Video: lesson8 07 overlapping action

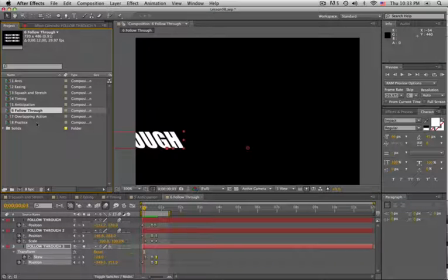0:00 Okay, let's move on to Comp 7, overlapping action.
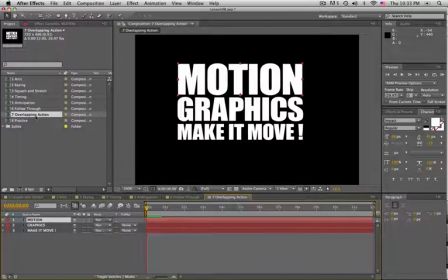0:06 Overlapping action is probably the single most important animation principle that the motion graphics designer can keep in mind. While some of the other animation principles like squash and stretch might not always be appropriate,
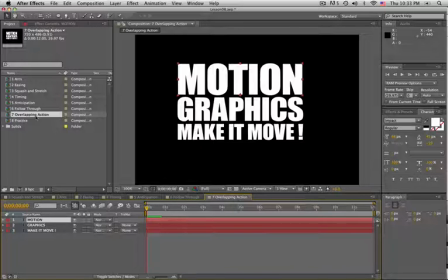0:20 of course, if you want to create a kind of fun, playful attitude with a piece, squash and stretch can be a lot of help. If you want to create a little bit more of a clean, fluid,
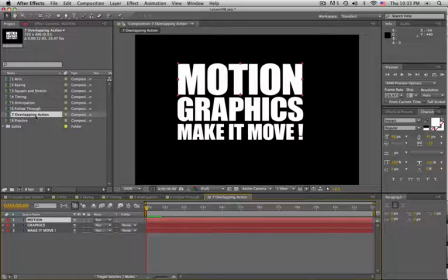0:33 slick, sophisticated type of mood with your animation, then you probably want to minimize the amount of squash and stretch that you're using. But overlapping action is something that you'll want to use almost all the time.
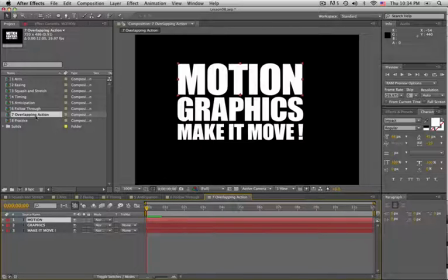0:49 The idea behind overlapping action is that, well, let me explain what you don't want to do. You don't want to have animation where one thing is happening on the screen at a time. This thing flies in, then that thing flies in, then the next thing flies in.
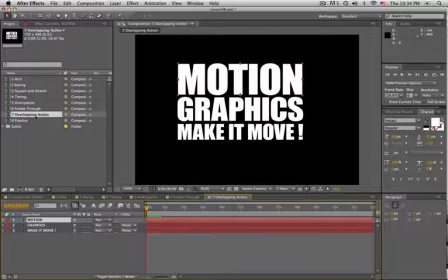1:07 It creates a very kind of staccato start and stop type of motion that's really jarring to the viewer. You want to kind of suck them in and pull them along for the ride and create a flow to your animation.
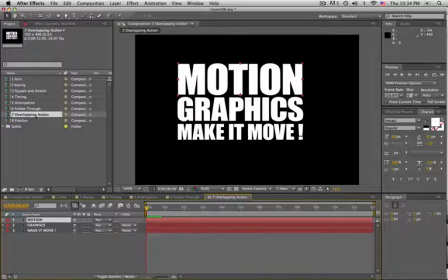1:21 On the other end of the spectrum, you don't want everything to all fly into the screen at the same time. What you want is something kind of in between. You want overlapping motion. So let me demonstrate here in Comp 7. We've got these three text layers,
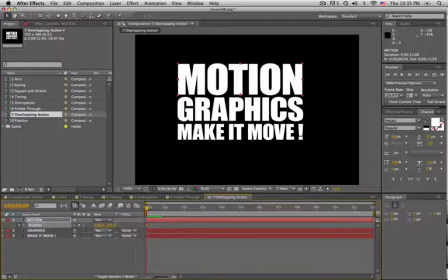1:43 and I'm going to set some simple keyframe animation,
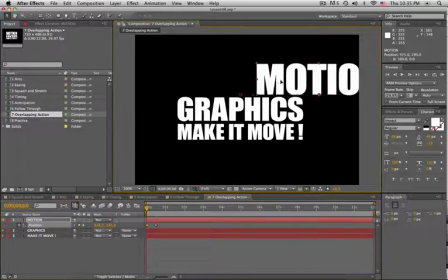1:48 15 frame, slide in for the word motion.
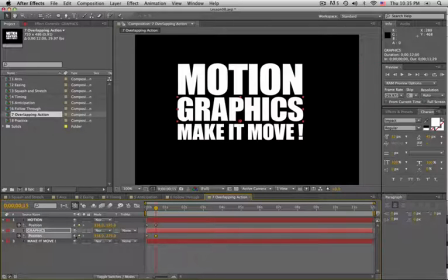1:58 Same kind of thing for the word graphics, but graphics is going to slide in from this side.
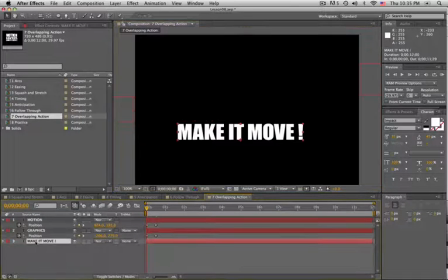2:06 And then the phrase make it move is going to slide in from the right. By the way, this is a good idea to kind of alternate. You don't want everything always coming in from the same side, so it can be a good idea to kind of alternate back and forth.
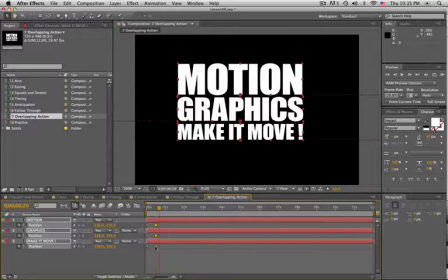2:26 So here's one example of what you don't want. Oh, and we'll go ahead and apply easy ease to the second keyframes. So this is one end of the spectrum where everything's happening at the same time, and it's done.
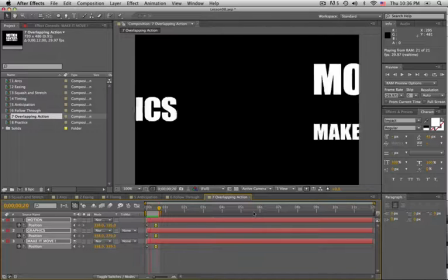2:42 It's a little bit confusing to, especially with text. The viewer doesn't quite know what they need to be looking at. The other end of that spectrum is
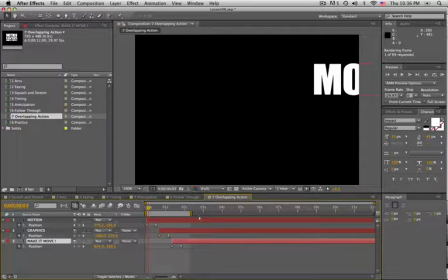2:55 something like this, where we offset our animation, but now it's just one thing happening at a time.
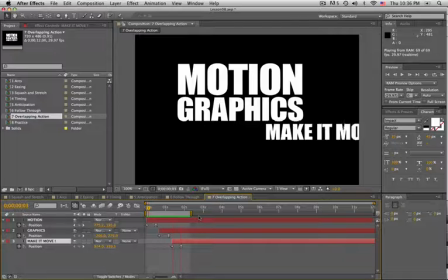3:04 It's just kind of a boom, boom, boom, staccato type motion.
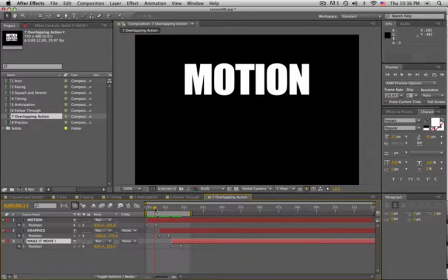3:09 There's no overlapping motion. We don't see graphics start to come in until motion has already come to a stop. So for a few frames there, the screen is dead. So you've brought the flow to a screeching halt.
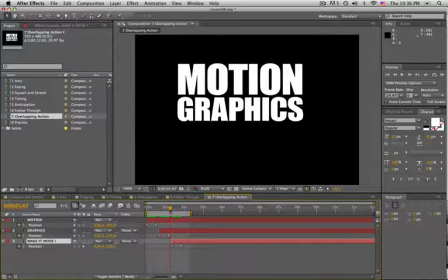3:23 Then graphics starts to flow in, and then boom, we come to a screeching halt for a few frames again before the next line comes in.
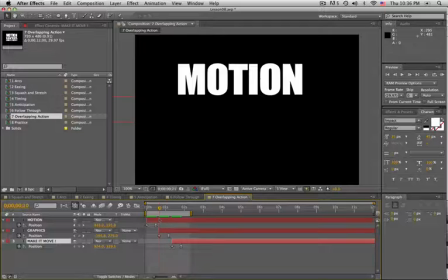3:31 What you want is something in between. So we're going to go to about
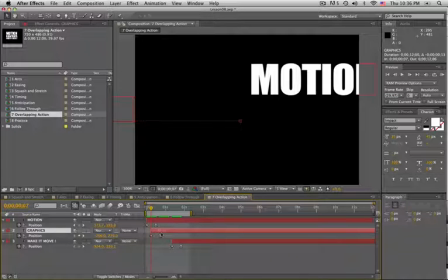3:36 6 or 7 frames into the animation before graphics starts.
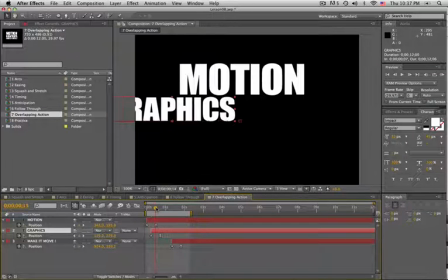3:43 Then we'll go forward another 6 or 7 frames from there, and the phrase make it move will start to come in. So if you look down here in the timeline, you can see exactly like the name suggests, we have overlapping action.
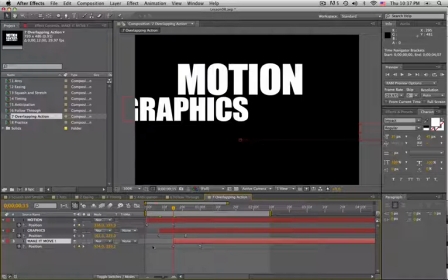3:58 Our keyframes are overlapping. They're not all happening at the same time, but they're also not happening in isolation.
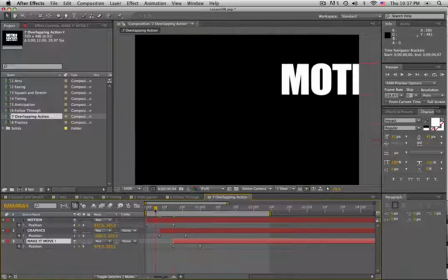4:06 They're overlapping.
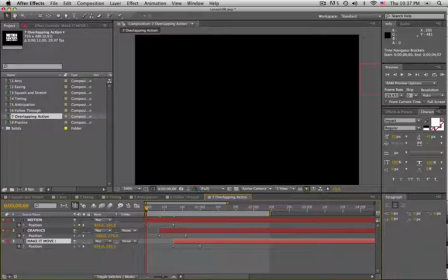4:08 So the word motion leads in. Naturally, the viewer knows to look there.
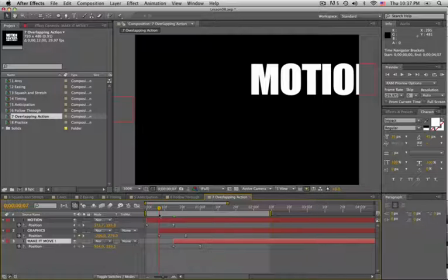4:14 It's going to draw your eye. So you look at the word motion. We start to read the word motion.
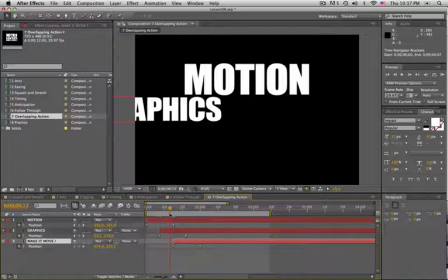4:19 Before motion has come to a stop, the word graphics starts to slide in, so our eye naturally moves to the second line of text.
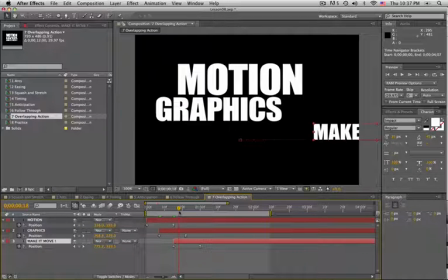4:27 Before graphics comes to a stop, the phrase make it move starts to come in.
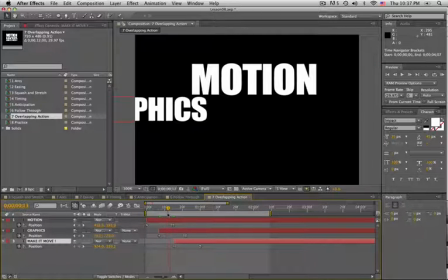4:32 So one motion is flowing naturally into the next motion.
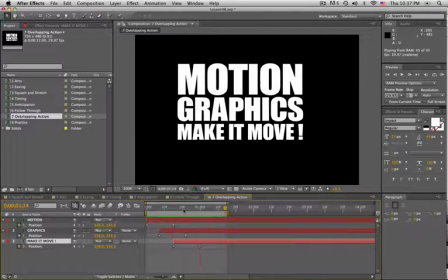4:38 And if we render a RAM preview of that, you can see it kind of feels like one fluid motion.
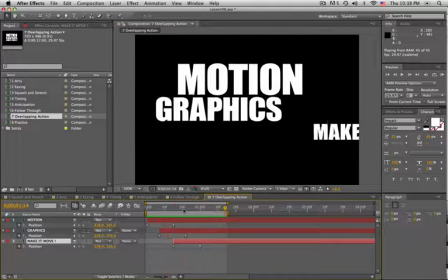4:44 One kind of, this kind of cascading kind of flow of
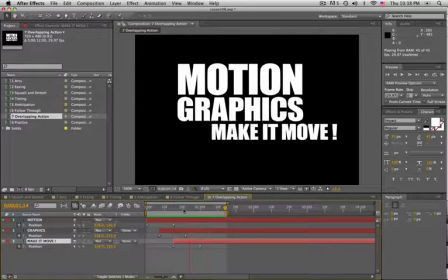4:51 one line of text leading right into the next. So this is what we talk about when you hear us referring to overlapping action, and this is something you always want to try to do.
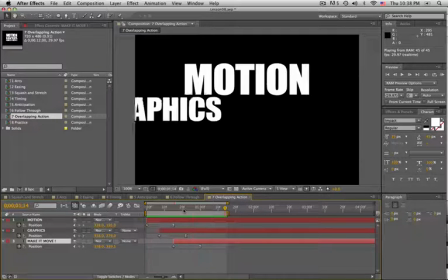5:04 You don't ever want your screen to come to a stop and feel like a still frame.
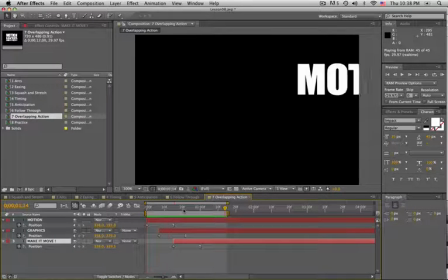5:10 Want to keep the screen active, keep it moving, keep things happening. That's it for overlapping action.